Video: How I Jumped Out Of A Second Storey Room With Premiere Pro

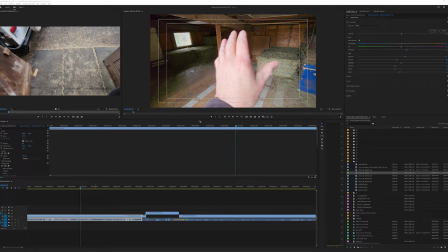All right, today we're going to take a look at a shot that I made where I jump out of a two-story window from a hayloft.
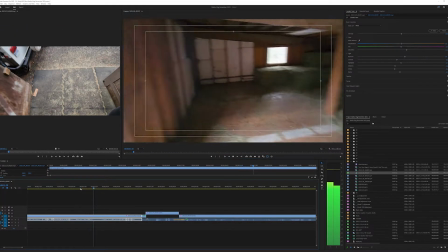Let's check this out. The downstairs and then off to go do some stuff.
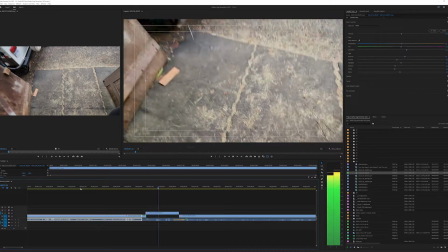So let's get out of here first. Okay. All right.
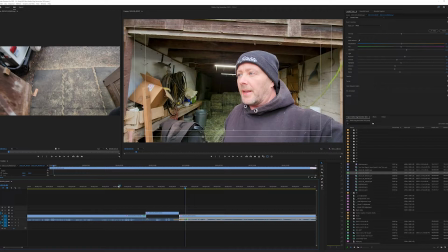So that's the shot. And I wanted to explain how to get this done.
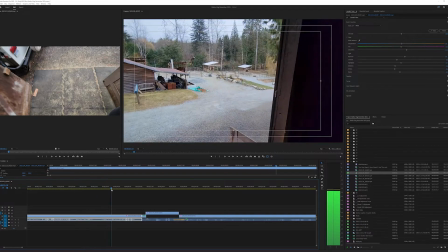And some of the cell is just sort of setting up the environment.
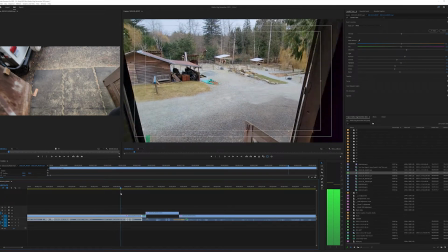You can see that I'm up in a second story hayloft here. You can look around, and I'm really up there.
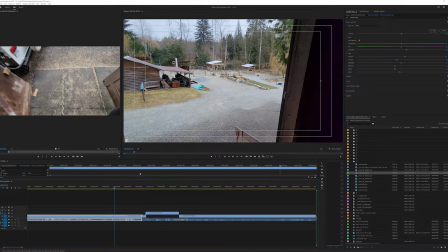That's part of the cell. And I've done two different shots. So in the first half, I'm up in the hayloft, obviously. In the second half, I'm down on the ground. So let's take a look at those two shots really quickly.
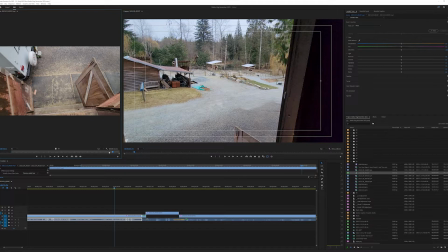We'll come over to the first shot, and I'll just make this a little bit bigger.
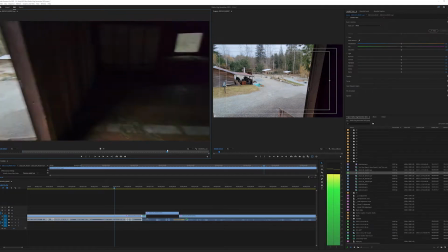And we can see here that I'm up here. I've done the show of the hayloft, and I say, okay, let's get out of here.
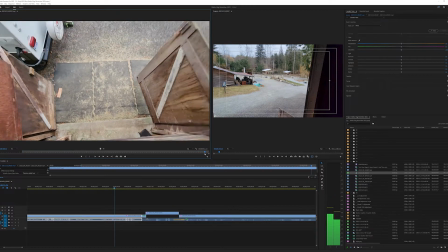And I push the camera down. So I don't actually jump, obviously, because it's pretty high.
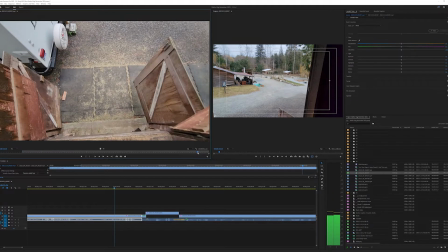I mean, yeah, it's not that bad, but it's still 12 feet up. And so essentially I just push really fast like I'm jumping down.
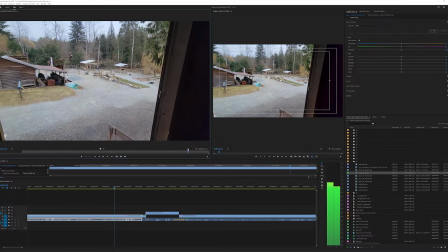And it's all in one take. That's the other thing. So we're not cutting there, and setting up for the shot to jump.
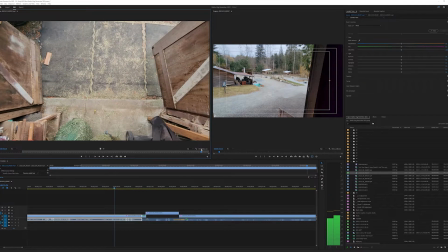It's in one take where I just go down. So I just go with the flow, planned out before I even started the whole shot. So I push down like that. And then we go to the second shot, and we can see that I'm on the ground already.
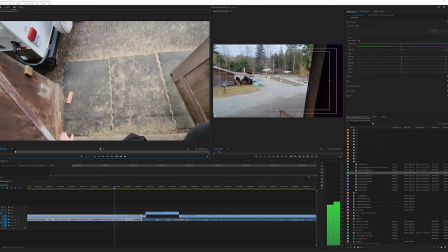And I set it up to jump up and then come down.
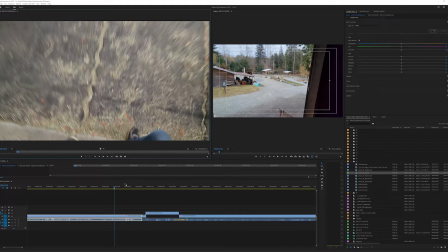Okay, so we've got our second half that we need to splice together to make the full shot.
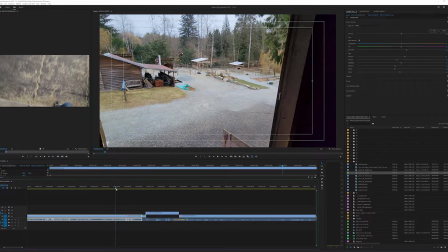So let's take a look at how that's done, because it's really hard, and I was using a phone,
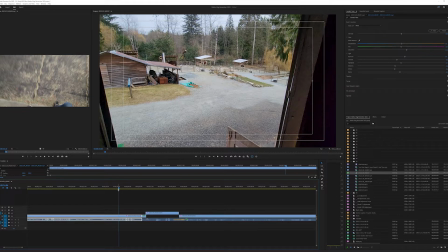so it's actually quite hard to sort out the framing of the shot to make sure that they match up perfectly.
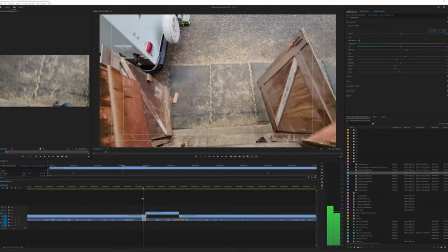So sometimes you have to do a little playing around. And so right here is where we play.
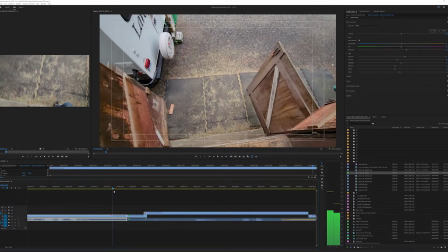So we've got the first shot, and we have it end at its lowest point, essentially.
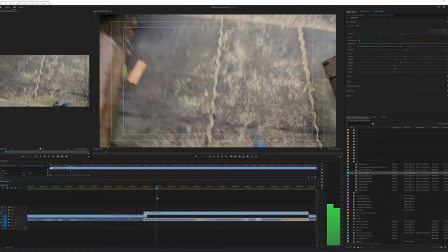And the second shot, we started at almost the highest point. So we can get these two to blend quite well.
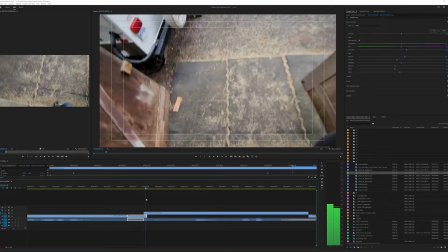Now, the only problem is you might be able to see is the change in angle.
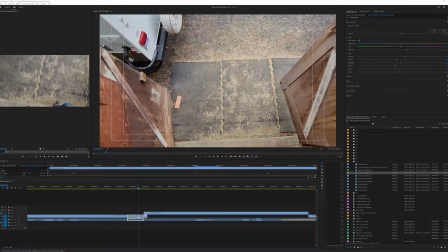So we have to sort of accommodate for that. So if we take a look at this first shot,
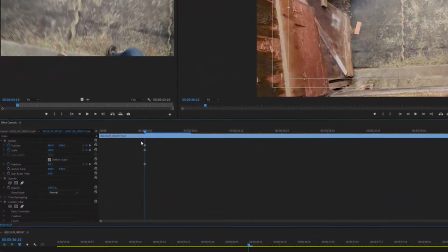or the first half of the shot, I've got three keyframes here, and I've got position,
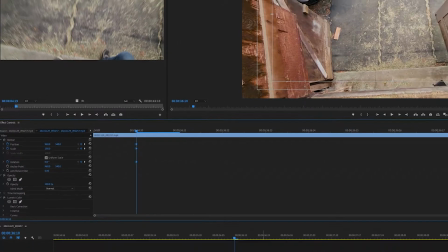scale, and rotation set to do something for this part of the clip.
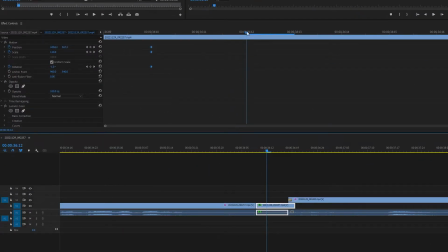And I put a cut here just so that I can work in the effect controls panel in a small scale.
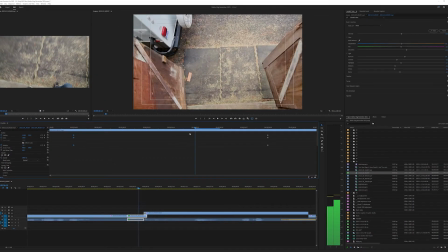Premiere Pro is kind of funny. It's easier just to, if you just got a small thing to work on, make a cut, do a small clip, and then it becomes very easy to control at a frame-by-frame basis.
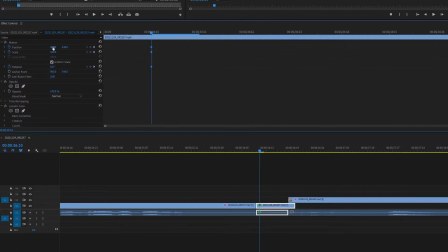So back at the beginning of the shot, we're at 960 by 540 because it's a 1080 frame, 100%, and rotation is set to 0. But by the end of this, with I think 8 frames, we're at 140% scale.
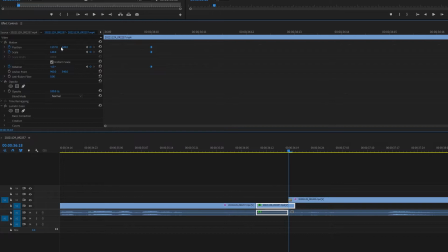The position has moved quite a bit, and the rotation is -4.
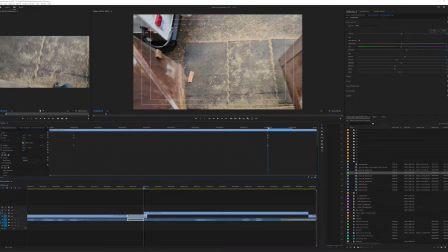Right? So what the goal is to set it up so that the end frame, and it doesn't matter if it's blurry. In fact, I have also applied, at least I think I did.
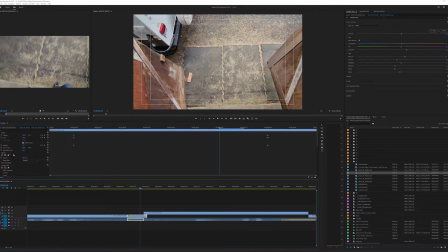Where is it? There should be, oh, there isn't. I thought I put a blur on this shot here. I might have put a blur on the other shot then. I thought I did. Yes, I put a directional blur. Okay, so we'll take a look at that in a second. So in the first shot, there's enough blur on it because I pushed down really hard.
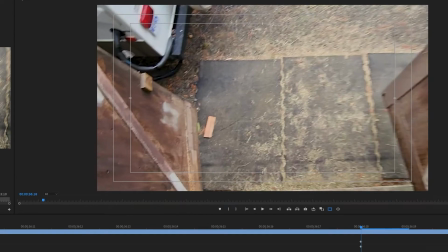So we can see that there's quite a bit of blur. It's not clear. But the second shot was, so I needed to blur that quite a bit.